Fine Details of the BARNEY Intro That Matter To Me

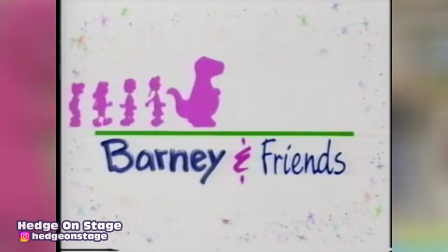12:18 How this fits into the intro is that at the end of the episode, The Treasure of Rainbow Beard,
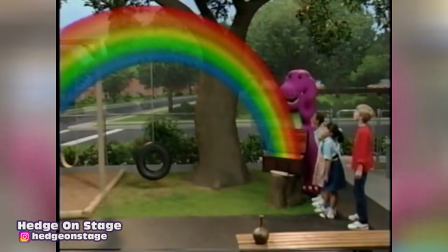12:23 the gang opens a chest they found, revealing a rainbow, and as they view it and ask Barney his thoughts,
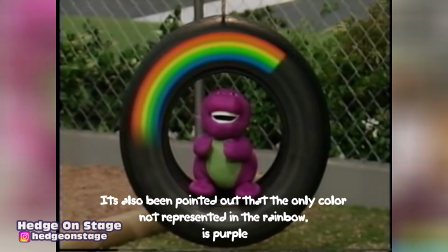12:28 they notice Barney reverted back to his doll form in the tire swing, with a rainbow slowly forming over his head before he winks to us.
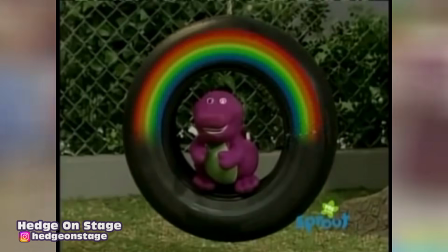12:34 The ending shot of the first 3 seasons is a reference to this moment. Barney winking towards the camera has been a thing from the very beginning.
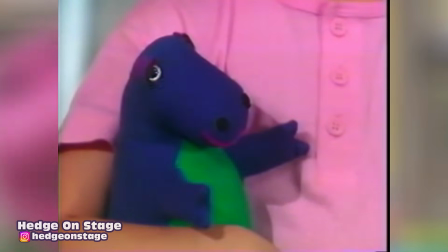12:41 First visualized as an actual wink, before being changed to a twinkle over his eye,
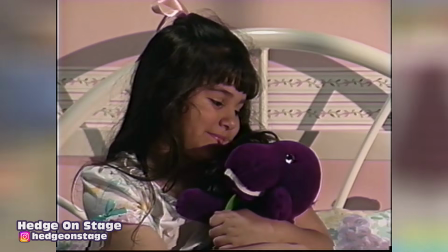12:46 possibly meant to emphasize that he's still just a plush toy and not a sentient doll.
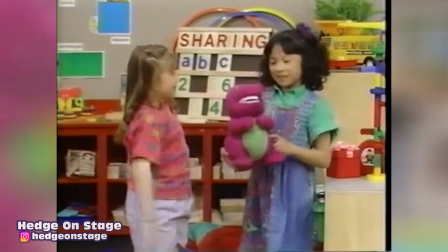12:50 The purpose is to accentuate the fact that he's an imaginary friend and not at all real.
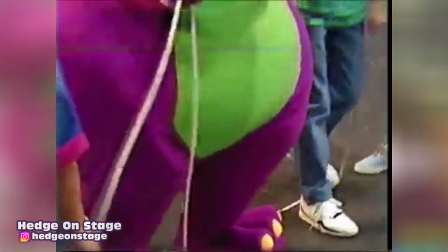12:55 The kids pretend he's around, which is represented by him coming to life, and after the day's adventures,
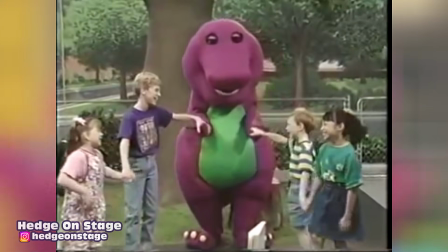13:00 they realize they'd only been playing pretend the whole time and that he's always just been a plush,
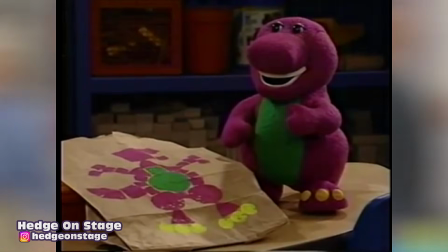13:04 but the wink is aimed more so towards the audience, almost as if to say, I was actually here the whole time, but you just used your imagination.
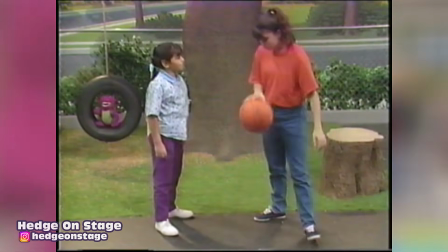13:12 Where this gets strange and interesting is that the tire swing shot in the intro was always vital in hitting the sound cue at the end of the song.
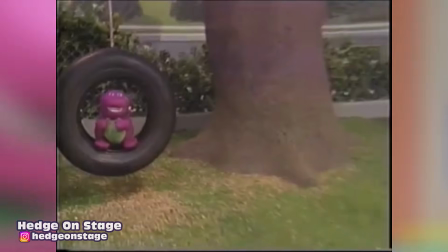13:19 It was basically perfect, but realistically they'd have had to recreate it after the first season, being that the set from season 2 removed the swing entirely.
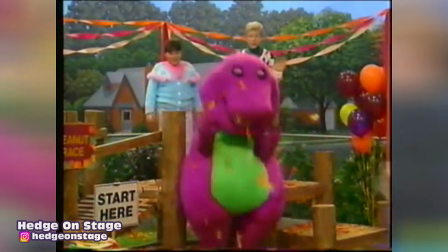13:27 Realizing how important this was, they decided to keep it in. This is why the season 2 intro just reuses the same shot with the original Barney doll instead of the new one.
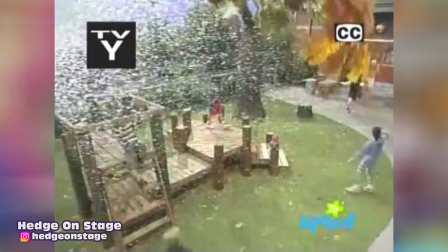13:36 And then in season 3, the swing is still gone, but they digitally edited a new one together with the new plush instead.
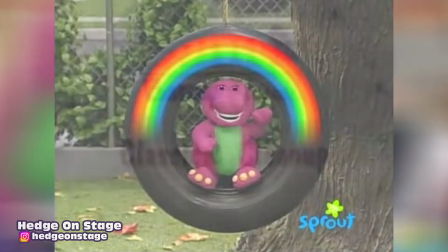13:42 You can tell because the background behind the swing is different, and you can actually see leaves moving around behind it too.
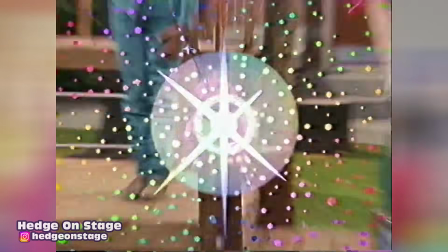13:47 It doesn't stop there though. After season 3 and before season 4, Barney released a bunch of home videos of just new separate adventures at the school and otherwise,
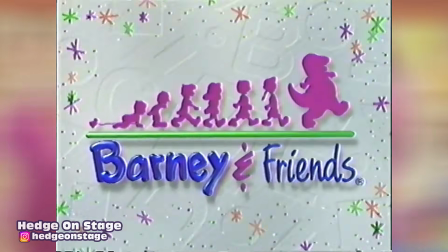13:55 and used the season 3 aesthetic and branding, just re-editing the middle portions of the intro with new material from the individual outings.
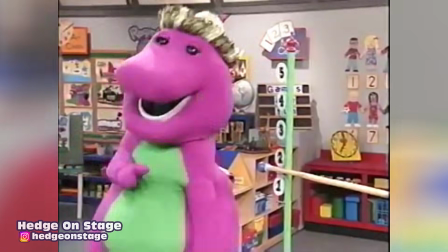14:02 Barney is a dinosaur from our imagination, and when he's tall, he's what we call a dinosaur sensation.
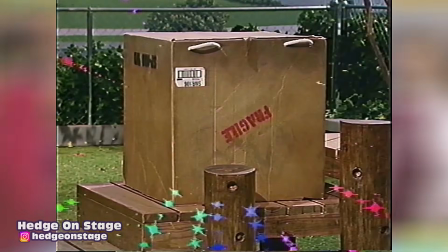14:10 I've always enjoyed this as it made each of these new tapes feel unique in some way, despite reusing the same branding as before.
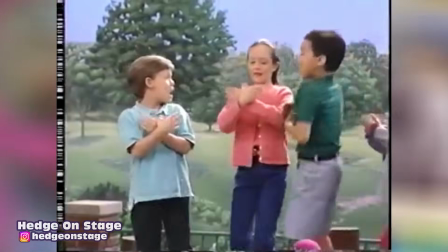14:16 Now it gets kinda weird when the show revamps the set and Barney plush doll again before season 4 actually starts,
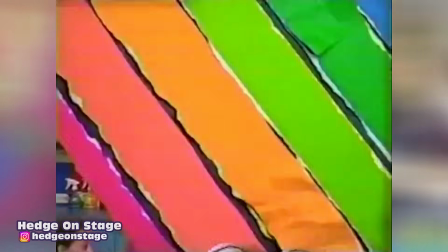14:23 because at that point the music and everything also sees an overhaul, but the home videos are still coming out using the old branding,
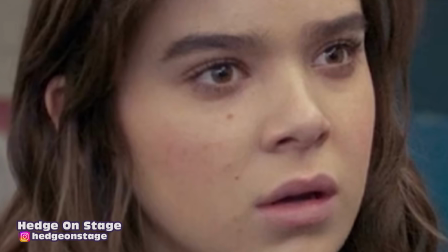14:28 including the tire shot, despite the season 4 plush doll being entirely different.
Barney comes to play with us whenever we may need him.
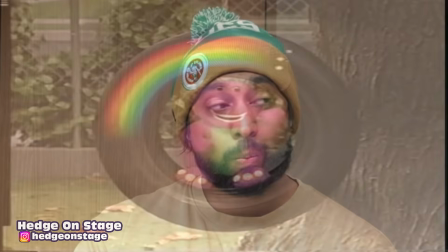14:37 Barney can be your friend too if you just make believe him.
Look, man, I love the Barney intro.
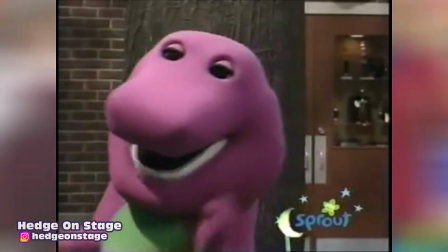14:43 I remember growing up, sometimes I would just put in tapes just to hear the intro and then turn it off because something about it just made me so happy inside.
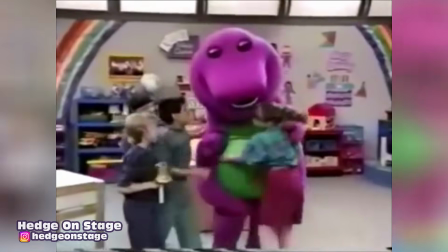14:51 The music is so overjoyous. It's bright, it's colorful, all the rhythm and the clips used and I loved everything about it.
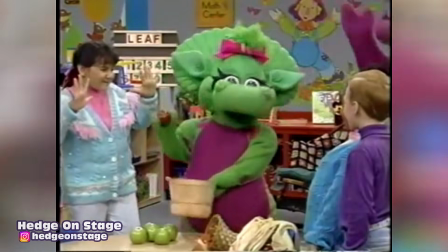14:59 Rainbows are also really huge with me, so like anytime I see a rainbow, it just makes me really happy.
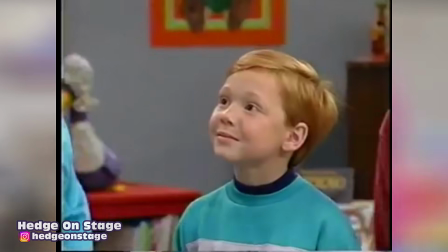15:04 And it always just reminded me of how much I love Barney. I don't necessarily know how to end this video.
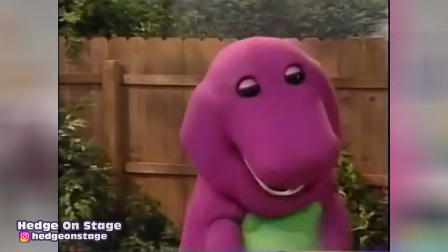15:08 I just want to thank you all for watching however long you've watched this for. If you're new to the channel, I am a Barney historian.
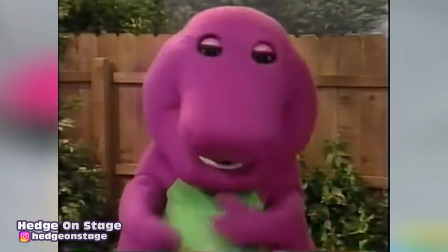15:14 I've made lots and lots and lots of videos about Barney, his history of production, the seasons, all kinds of stuff.
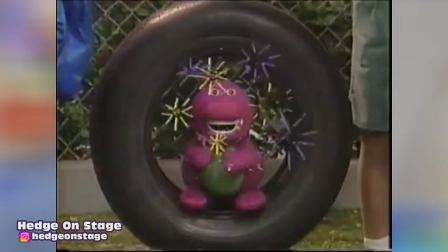15:19 Check them out in the description. I would love for you guys to subscribe and look to see all the different things that we have on the channel.
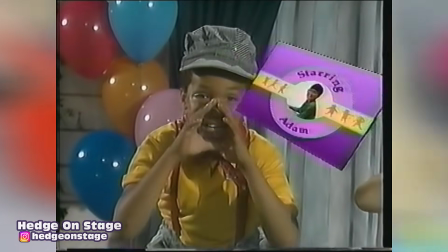15:25 Hope you can find something you love, and for everyone that's been here, thank you all for still being here.
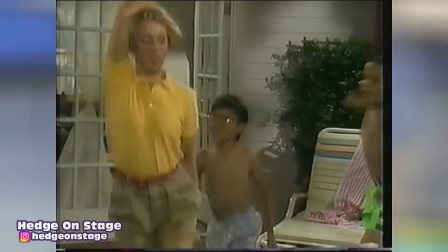15:30 I appreciate you all, and there's more things to come this year I'm very excited about. Thank you guys for watching this, again, very long, meticulous video.
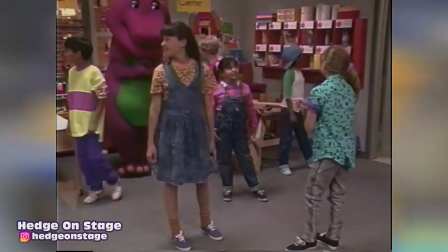15:37 And as always, thank you guys for boarding my rainbow line. I'll see you guys at the next stop.
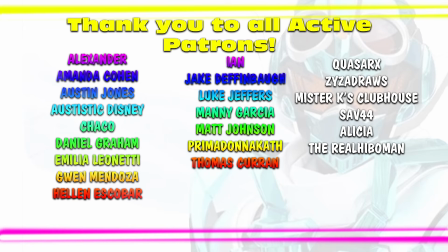15:42 See you. Alexander, Amanda, Austin, Autistic Disney, Chaco, Daniel, Emilia, Gwen, Helen, Ian, Jake, Luke, Manny, Matt, Prima Donna, Thomas.